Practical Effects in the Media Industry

whoa, whoa, whoa. Wait a minute. Listen. I can already hear you screaming about how cheesy and outdated the effects are. But hear me out. What if I told you it was an effect like this that kick-started the groundbreaking practical effects seen in major motion pictures today? In that case, you might say, what's a practical effect? Well, let me be the one to introduce you to the wonderful world of practical effects in the media industry.
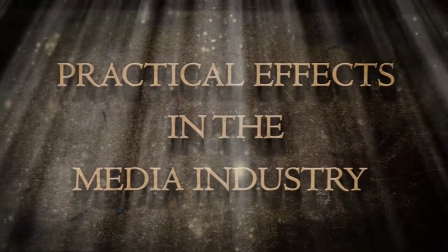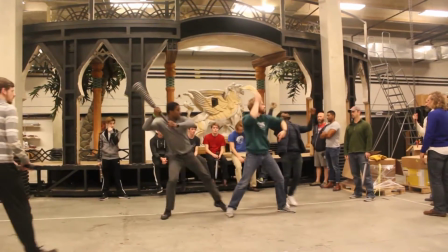64s
Practical effects can simply be defined as techniques or tools that are utilized in the production stage of filming and are not aided with computer software in post-production.
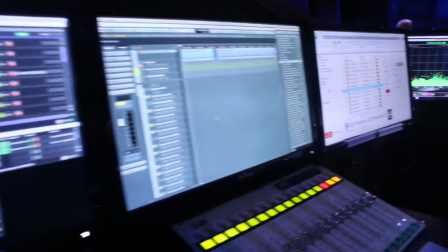72s
But how do directors achieve such mind-blowing scenes in their movies without the help of special computer software?
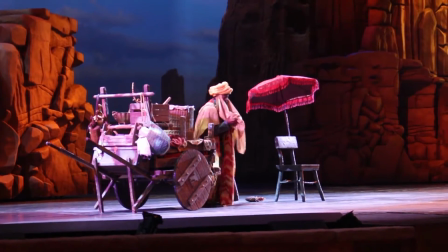79s
Well, there are actually many components that go into making the Hollywood blockbuster scene in cinema today.
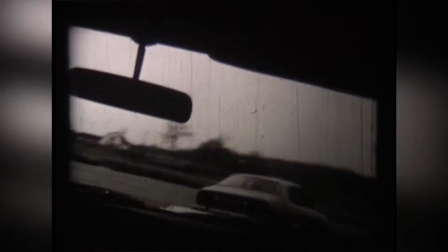85s
In the early days of film, the only effects that could be utilized had to be done in camera.
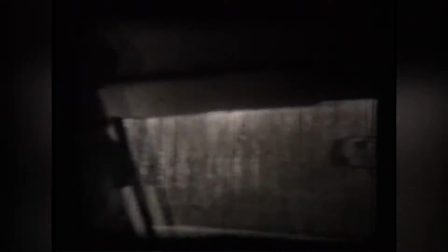90s
However, this did not deter filmmakers. Limits was just a word that filmmakers were happy to defy. And it all started as early as 1895.
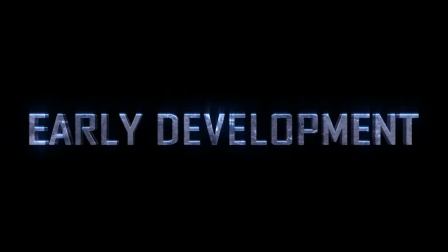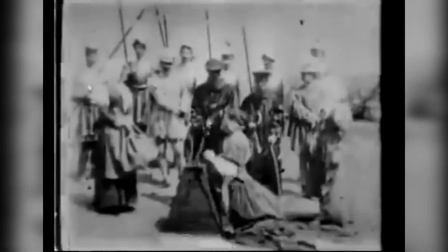108s
The first practical effect ever caught on film was achieved in the simplest way possible, yet opened many filmmakers' eyes to their potential.
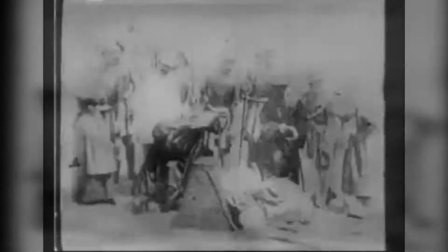115s
The Execution of Mary, Queen of Scots, is a very simple 17-second film made by director Alfred Clark in 1895.
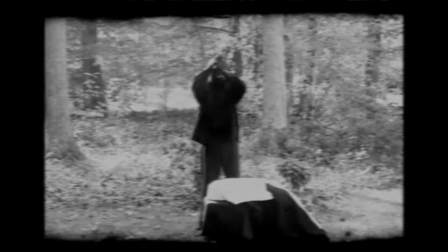123s
When the executioner raised his axe to decapitate the Queen of Scots, the director stopped recording, and the actors froze in their spots.
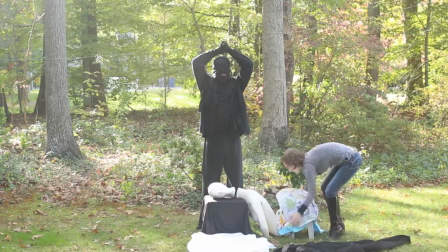131s
Mary was then replaced with a dummy, and the recording began again.
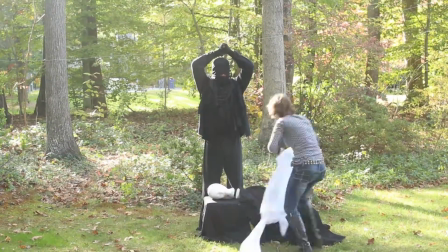135s
So when the executioner brought his axe down, he severed the head of the prop instead of the head of the actor.
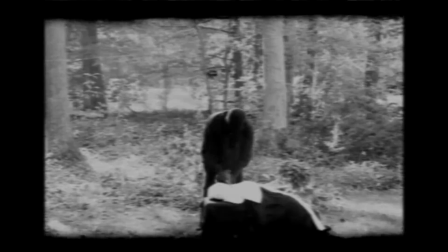141s
Even though the director used the simplest means possible to create this effect, it left a lasting impression on the rest of the media industry,
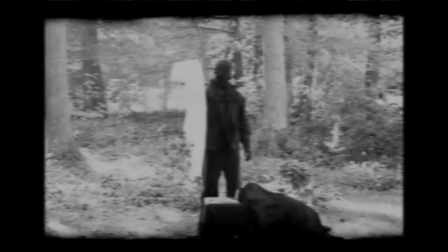150s
and thus, the age of practical effects was born.
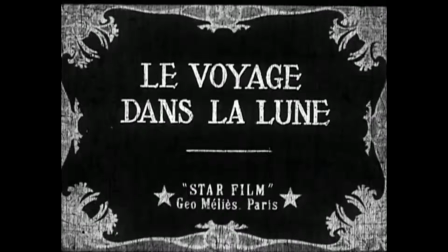157s
6 years later, a trip to the moon emerged and put a wide variety of practical effects to use.
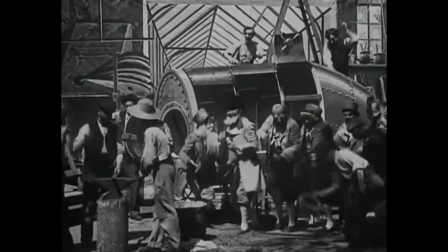163s
Not only was it one of the first films to introduce miniature models, but also incorporated the use of matte paintings,
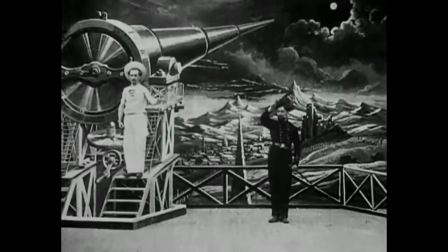170s
which would go on to be utilized in more iconic films like The Wizard of Oz.
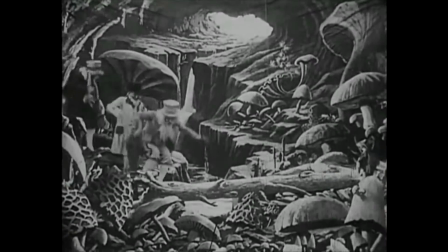174s
Matte paintings are, well, paintings that are used as backgrounds to give the film's world the illusion of size and depth.
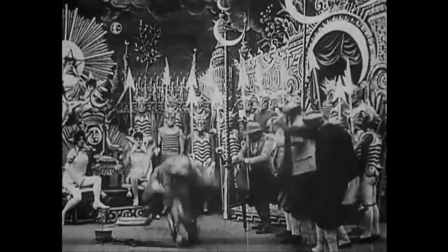182s
The film also included cinematic editing techniques such as superimposed images, double exposures, dissolves, and stop-motion jump cuts.
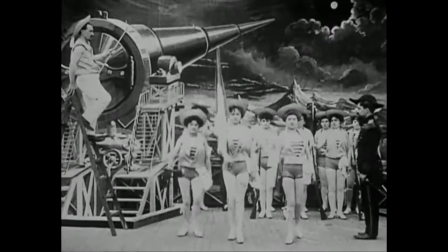192s
This 14-minute masterpiece was an inspiration to filmmakers, and showed just how much could be achieved through in-camera practical effects.
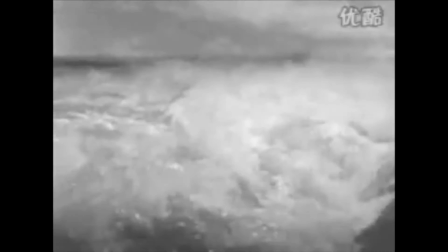202s
Nearly 20 years later, the classic story of Moses was retold through a motion picture called The Ten Commandments,
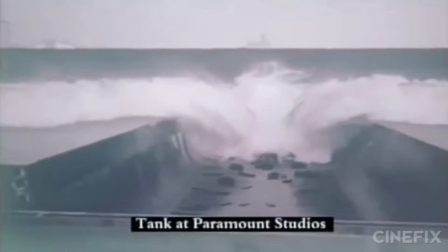208s
and is remembered for its revolutionary parting of the Red Sea scene. The scene was accomplished by filming water as it poured down two sides of a U-shaped tank.
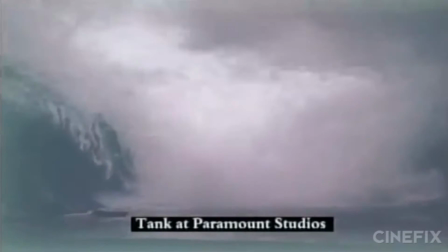217s
Then the footage was reversed to make the water appear to divide.
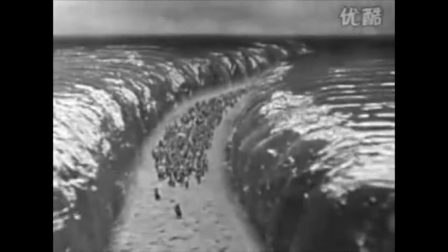221s
In order to keep the illusion of the walls of water, the director filmed a close-up of two slabs of gelatin while water was being poured on them to give it a more wet look.
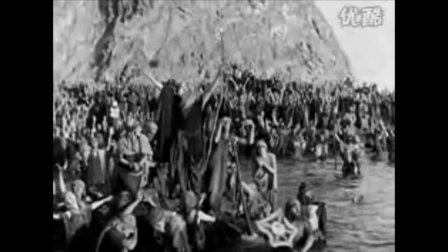230s
This technique brought an astonishing and innovative approach to an old age story,
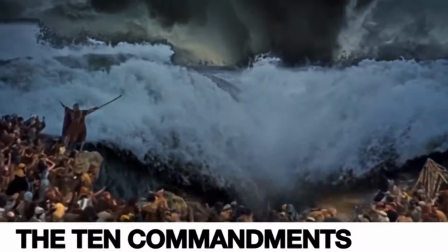235s
and would later go on to be utilized in the 1956 version of the Ten Commandments.
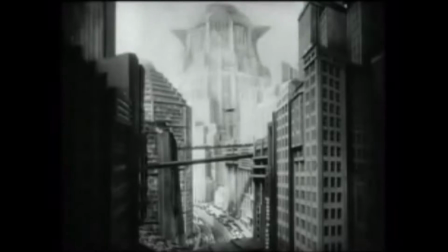243s
Next we have Metropolis, the film that highlighted and drove scale modeling into the spotlight.
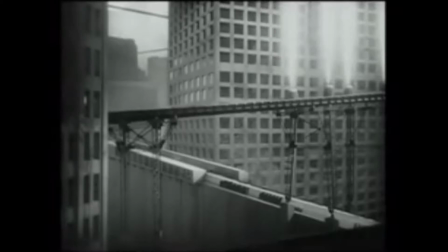249s
The camera was placed close to the scale models to make it seem like they were full-sized buildings.
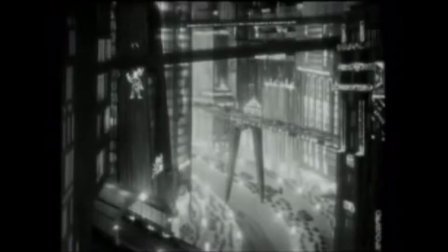254s
While lights flashed in the windows of the miniature buildings,
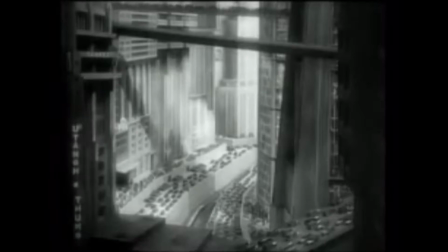257s
airplanes flew past the skyscrapers and approximately 300 tiny model cars scooted along the highway.
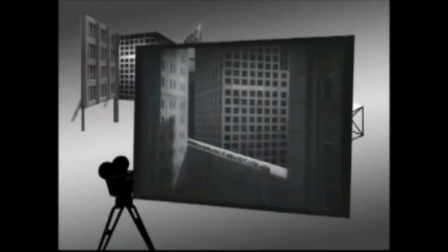264s
Eugene Scuffton, the man who created the miniature city, also created a new technique known as the mirror trick method.
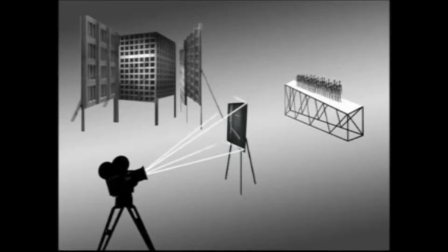272s
A mirror was set up at a 45-degree angle in front of the camera in order to reflect the image of the scale models that were placed behind the camera. Two different sets were able to merge together because part of the mirror's surface had been scratched away, so the camera had an unrestricted view of the real scenery.
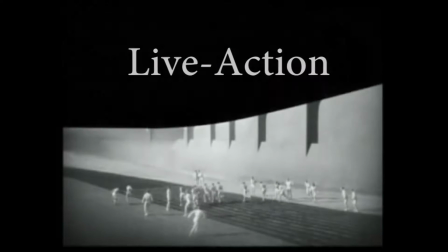288s
Because of this, most of the sets that merged live action and scale models were only half built,
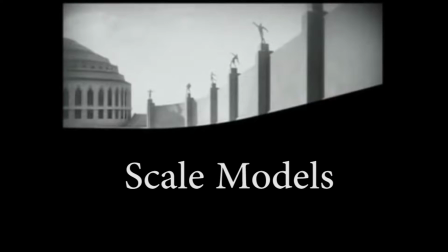294s
meaning a stadium with walls only 10 meters high could look much larger when the scale models merged with the lower half of the shot. These are only some of the techniques and tools that made their debut back in the early days of filmmaking, and they've only gotten better over the years. Yet with all the complexity and detail that goes into these effects, there's always the option of going back to the basics.
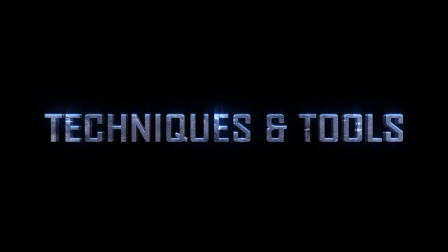320s
This
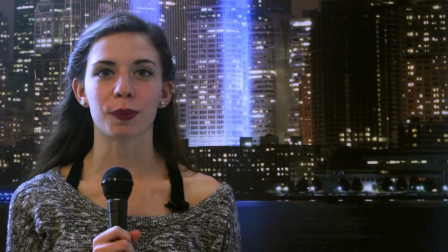325s is Tori Seekers reporting to you live from Manhattan.
Except I'm not.
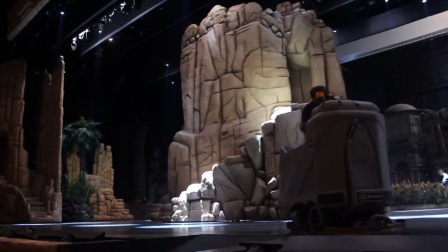330s
The practical effects seen in movies today often take months of preparation and planning,
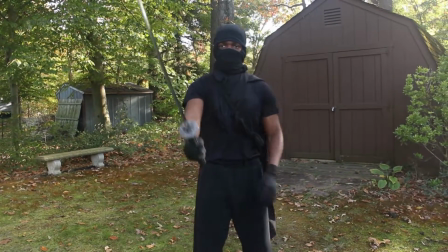335s
but there are simpler methods that amateur filmmakers can use in their videos. Examples might be you have to shoot a scene where there is rain, so you might turn a hose on and get a high-powered fan, and it makes it look like rain.
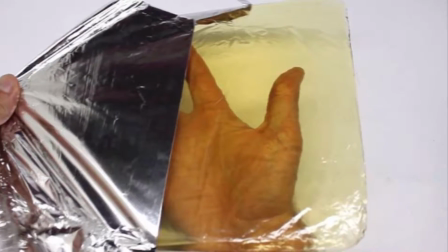349s
There are several things. Fake glass, make out of sugar. If you want to get really, really basic, you can make your own fake blood.
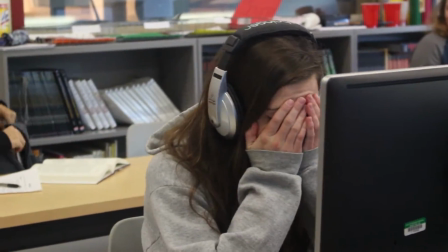355s
It is said that the best way to save time in post-production is to achieve the shot desired while in the production stage.
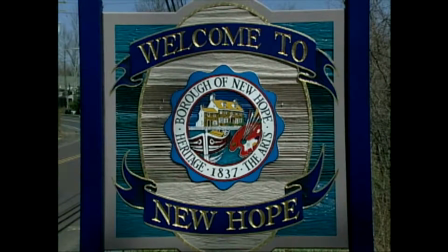362s
There is no shortage of simple tricks to alter the image in camera and make it look that much better.
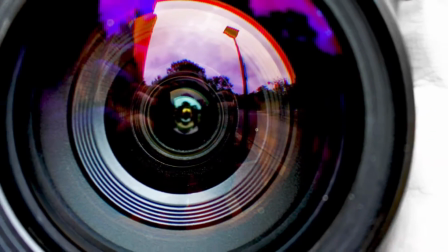369s
Putting various items over the lens is one method. If you want something soft, you can put a gauze. If you want something with a little bit more of a sepia tone, you can use a nylon stocking.
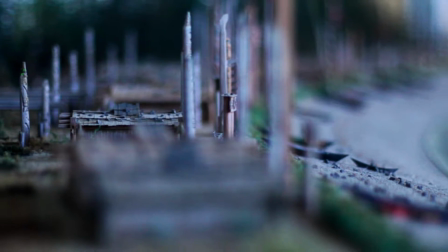378s
If you want to create a blurred effect around the edge, you can take a filter and put Vaseline around the edge.
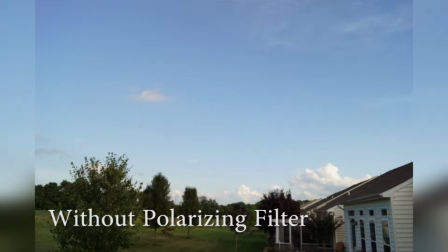385s
Another great tool for amateur filmmakers to use is a polarizing filter,
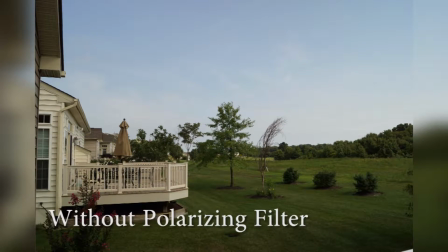389s
which can be placed over the camera lens in order to make the image look sharper and more colorful in areas with a lot of bright sunlight. Polarizing filters work by limiting the direction that light can pass through it. So if light's coming from all kinds of different angles, a polarizer will narrow that down. Another tool that is often used in student films is a squib. A squib is a hose that's attached to an air pressure pump, and you can strap this inside somebody's shirt and load it with blood.
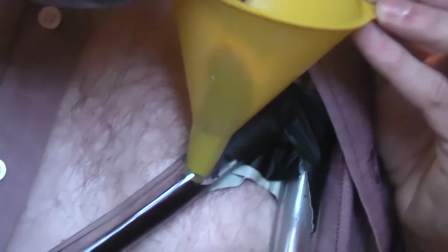420s
And when the person gets shot,
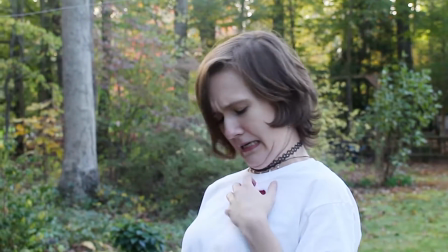422s
you activate the air pressure squib in timing with that shot to relate that the person has been shot.
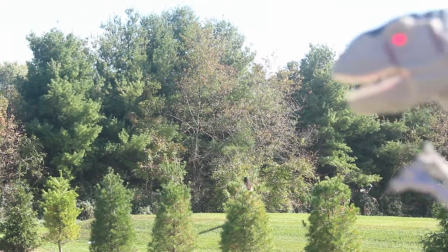430s
They may not be as flashy as cinematic practical effects,
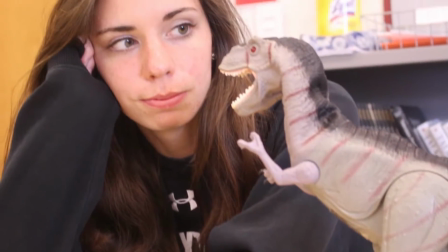433s
but there are plenty of simple tools to help amateur filmmakers achieve the scene they want.
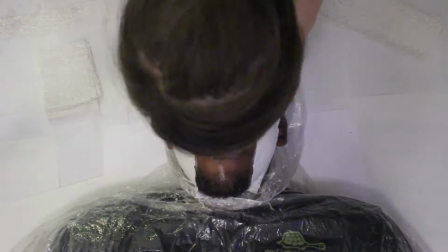440s
Prosthetic makeup, animatronics, and puppetry are a few common tools that are especially prominent in movies of the horror genre to help create lasting nightmares,
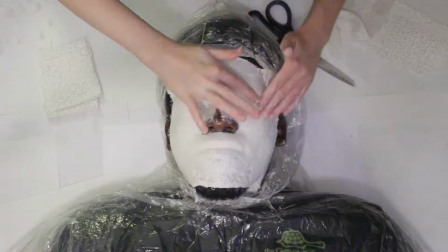448s
but they can also be used in many different types of movies for a variety of reasons.
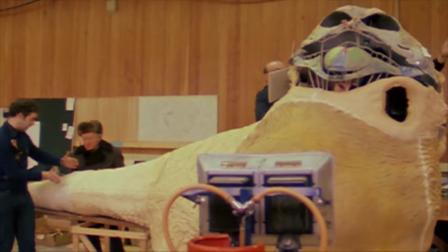453s
An excellent example of a creature that utilized all three of these components was a $500,000 creation named Jabba the Hutt.
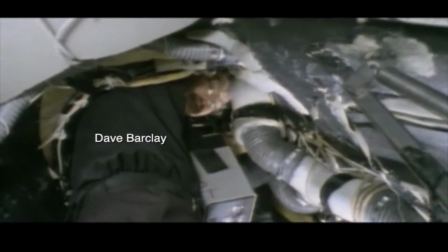461s
Two people sat in the torso in order to control the arms, head, mouth, and tongue.
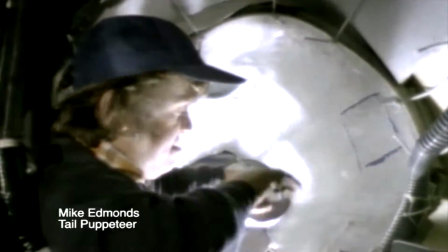466s
The third person sat at the base of the tail and controlled the tail movements.
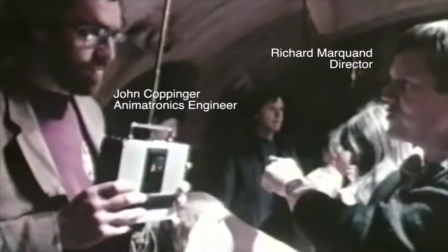470s
There was also an operator by the camera that had radio controls to move the eyes.
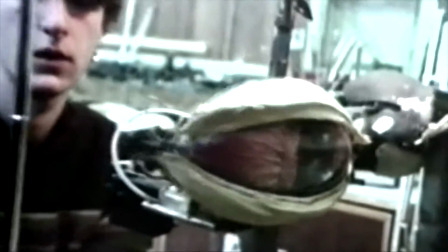475s
The eyes were able to blink, move left and right, and dilate.
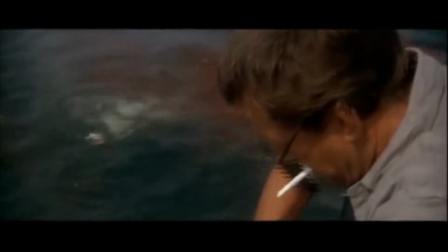480s
Another great example of both prosthetic makeup and animatronics is the shark from Jaws. Steven Spielberg was determined to see his vision come to life.
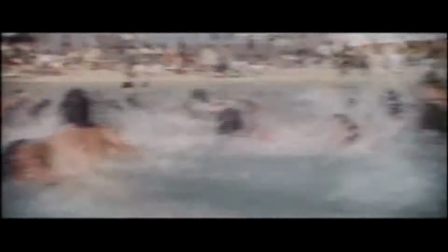489s
However, the mechanical shark did end up breaking down numerous times during shooting, which then delayed the production process.
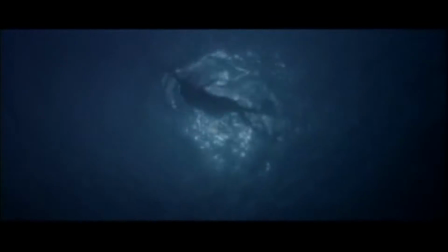497s
But instead of waiting for the shark to be repaired, Spielberg used this complication to create suspense throughout the movie.
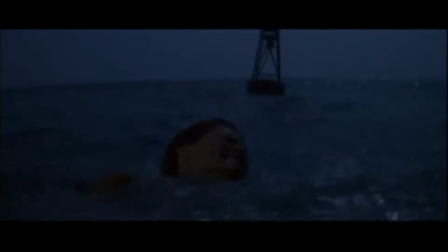505s
He used a technique that implied the existence of the shark without showing the actual shark on camera.
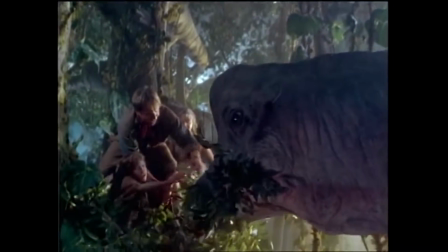512s
Jurassic Park is also credited for its remarkable practical effects,
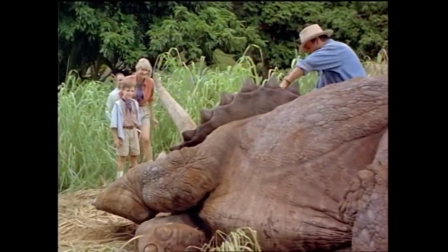516s
such as the sick Triceratops, which required 8 puppeteers to function, and the head of the T-Rex.